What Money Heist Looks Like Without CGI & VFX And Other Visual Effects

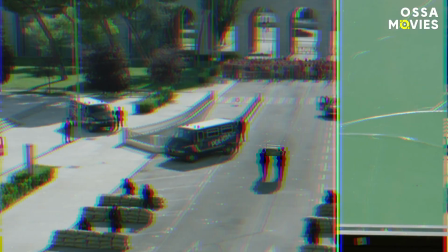[0:00]
Fake helicopters, fake backgrounds, fake screens, and even fake photos.
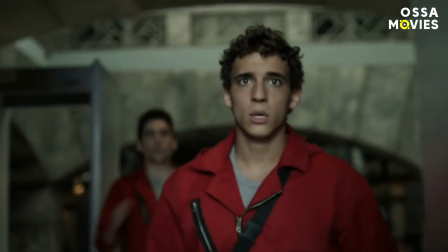[0:05]
Seems like everything was CGI'd in Money Heist. Well, not really.
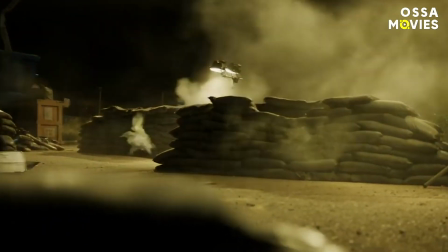[0:10]
The truth is that 90% of the show's most mind-blowing scenes were filmed with practical video effects.
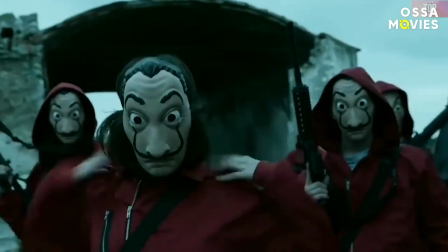[0:16]
Want to know what the most challenging scene to make without any CGI was? Why did the showrunners hire a naval engineer on set?
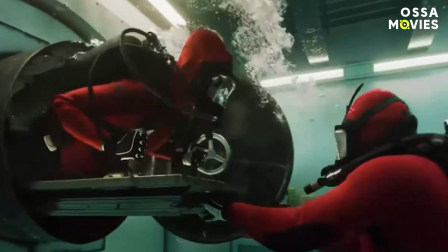[0:23]
And why did the scuba scene become a never-ending nightmare for the whole crew? and especially for the VFX team.
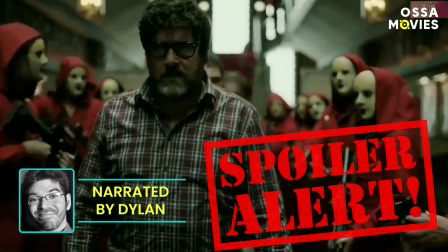[0:30]
Hi, I'm Dylan. Let's find out more, and beware of spoilers. Filming Nairobi's murder scene.
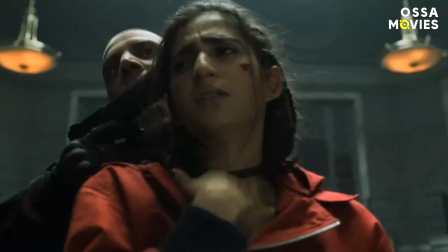[0:38]
We intentionally wanted to start the video with this scene.
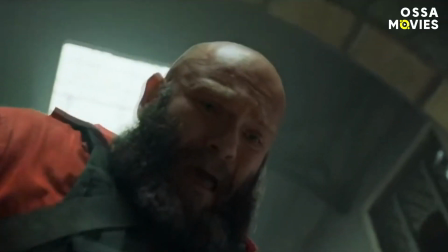[0:41]
Nope, it wasn't a hard one in terms of CGI, because the only VFX here was the blood splash and blood puddle.
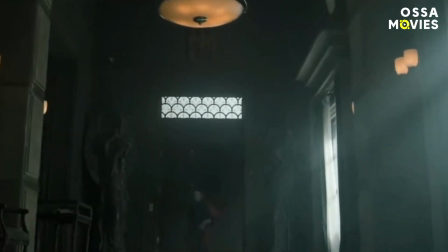[0:52]
See? Simple as that. But it is a perfect example of how great and powerful a scene can be with just basic movie techniques.
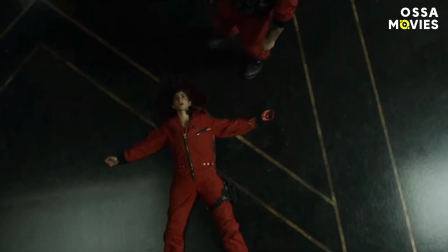[1:00]
The perfect camera angle and exact editing.
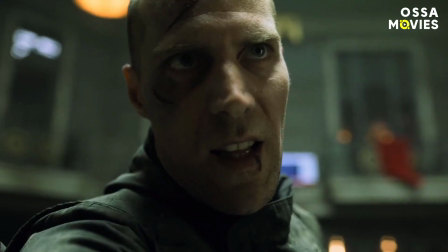[1:03]
The moment you see Nairobi turning around in a slightly lower angle view than the rest of the scene was filmed, you understand immediately she's in trouble.
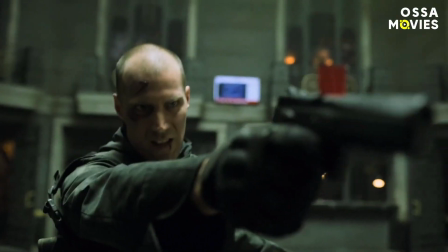[1:12]
And just two seconds later, the angle changes to a top view and bam, Nairobi gets a bullet.
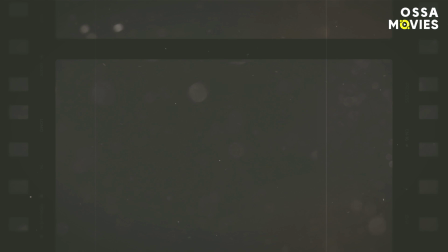[1:18]
We see her falling, looking straight into the camera so that everyone can see the red mark on her forehead.
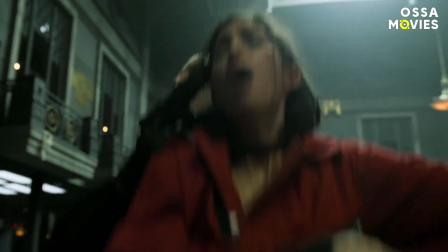[1:25]
The rest of the job was just doing a couple of takes. and about Alba Florens performing her last seconds on-screen.
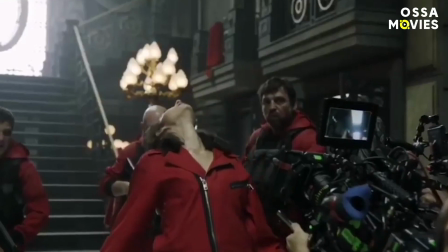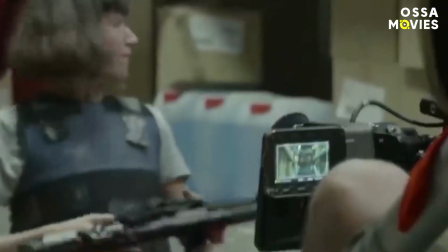[1:39]
This is not the only good example of the Money Heist team using basic techniques, even in the most intense scenes.
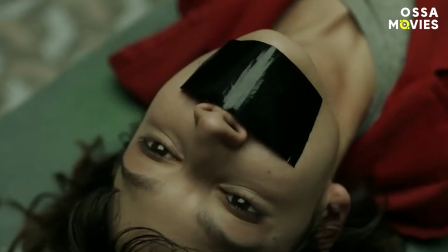[1:45]
Here's another. Do you remember the moment that Berlin decided to get rid of Tokyo?
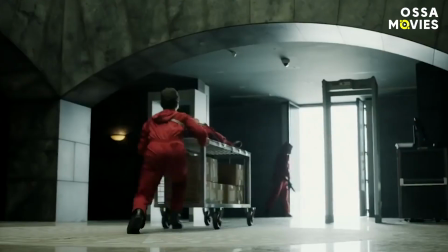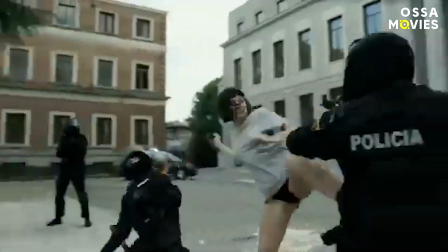[1:56]
According to many Money Heist fans, this was one of the most satisfying scenes in the series.
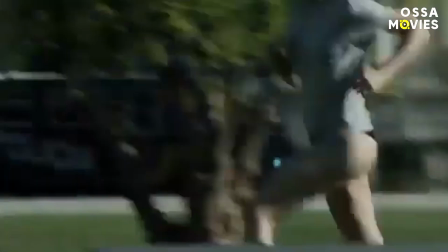[2:01]
Tokyo totally deserved that, hundreds of people commented on the scene after it was uploaded on YouTube.
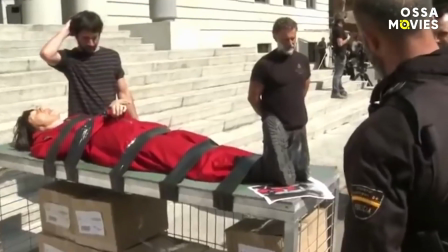[2:08]
And that was the result that the showrunners wanted to achieve. Again, using very basic cinema techniques.
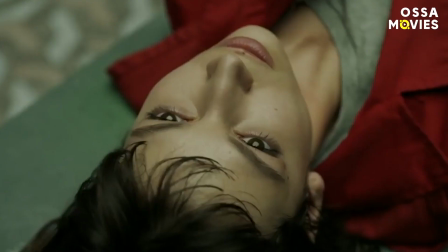[2:15]
Here, take a look at the epic scene once again.
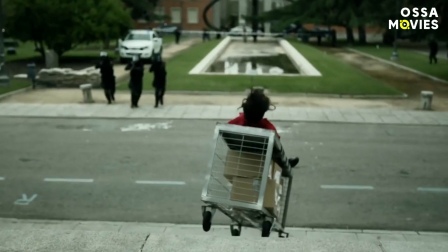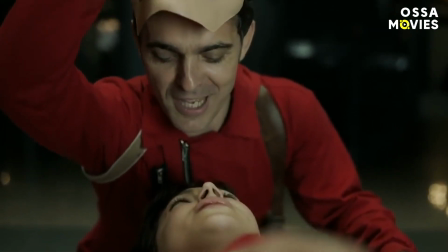[2:23]
What do you think? How many CGI effects were used to film this scene? Almost none.
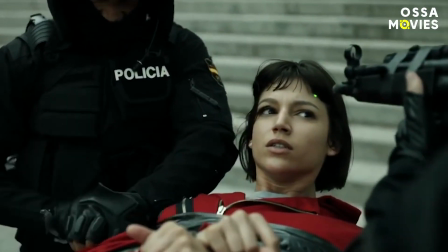[2:28]
This brilliant sequence was made with the help of two simple ingredients. First of all, Tokyo's full-size prop.
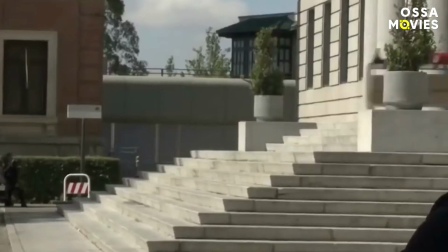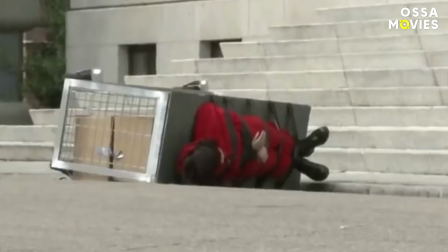[2:40]
See, this is fake Tokyo lying on the table. And sometimes the poor prop experienced very traumatic moments.
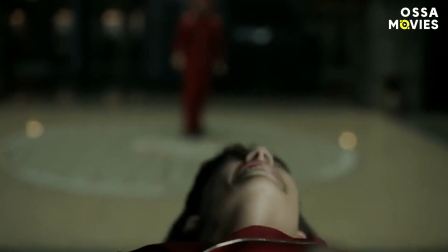[2:49]
Ooh, ouch, that must have hurt. And the second ingredient was the astonishing editing.
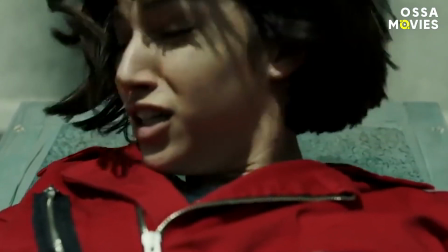[2:56]
Watch how the editor used cuts in the scene to show the dynamic of the falling table.
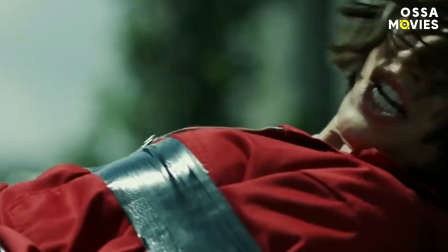[3:00]
Combining close-ups and very wide angles, the viewers could see both the scale of the incident and feel the emotions that Tokyo had at that moment.
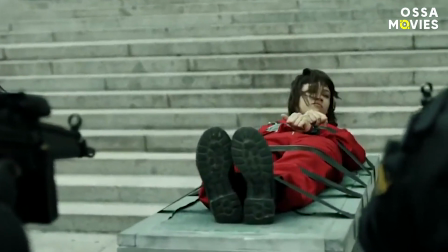[3:07]
These shots in particular were done using the prop and here's slowed down footage of the actress acting out the heavy thuds of the stairs
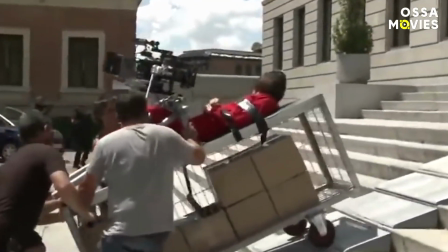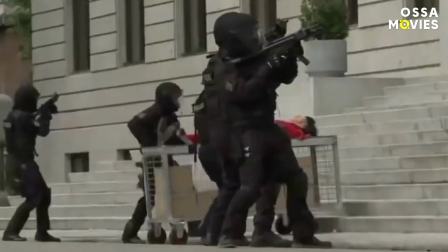[3:20]
The only thing that was left for the VFX team was to remove the rail tracks of the moving table
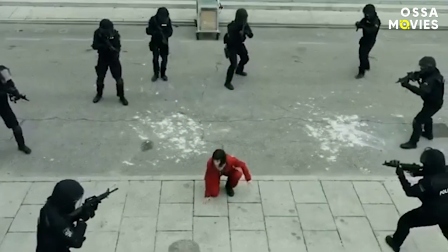[3:27]
and Voila
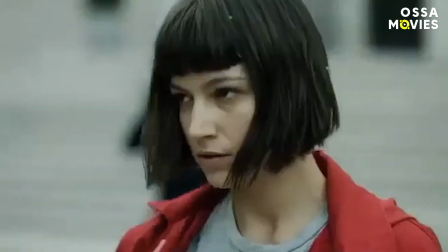[3:29]
Combining these simple techniques helped to create the believable illusion of Tokyo being on the edge of death Because if you can avoid the use of heavy CGI,
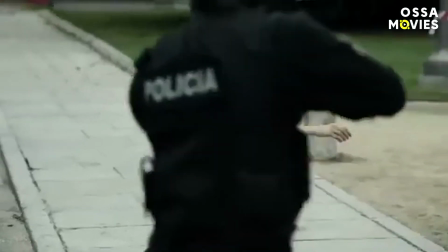[3:38]
why not right?
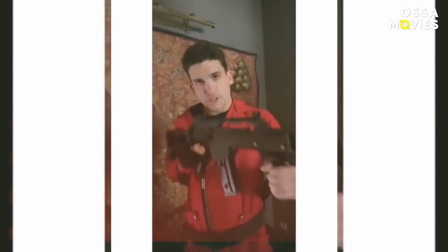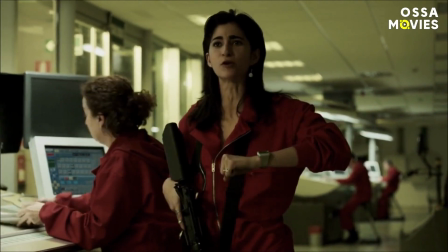[3:44]
Budget cuts that changed it all. Before the show was bought by Netflix, it had quite a few budget limitations.
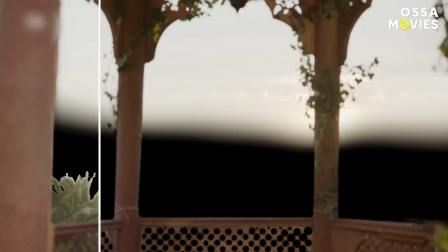[3:50]
For example, if the crew needed a view of the Philippines, they could only get it with the help of VFX that was in their price range.
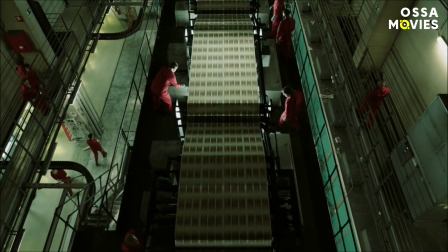[3:57]
But after Netflix got on board, money was no longer an issue.
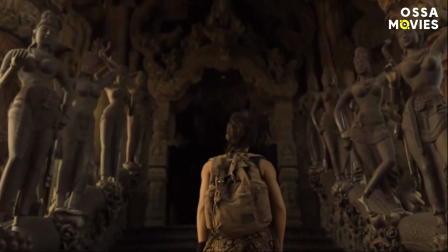[4:01]
And if the showrunners needed, for example, a Buddha temple in Thailand with elephants around it, Netflix would just give it to them.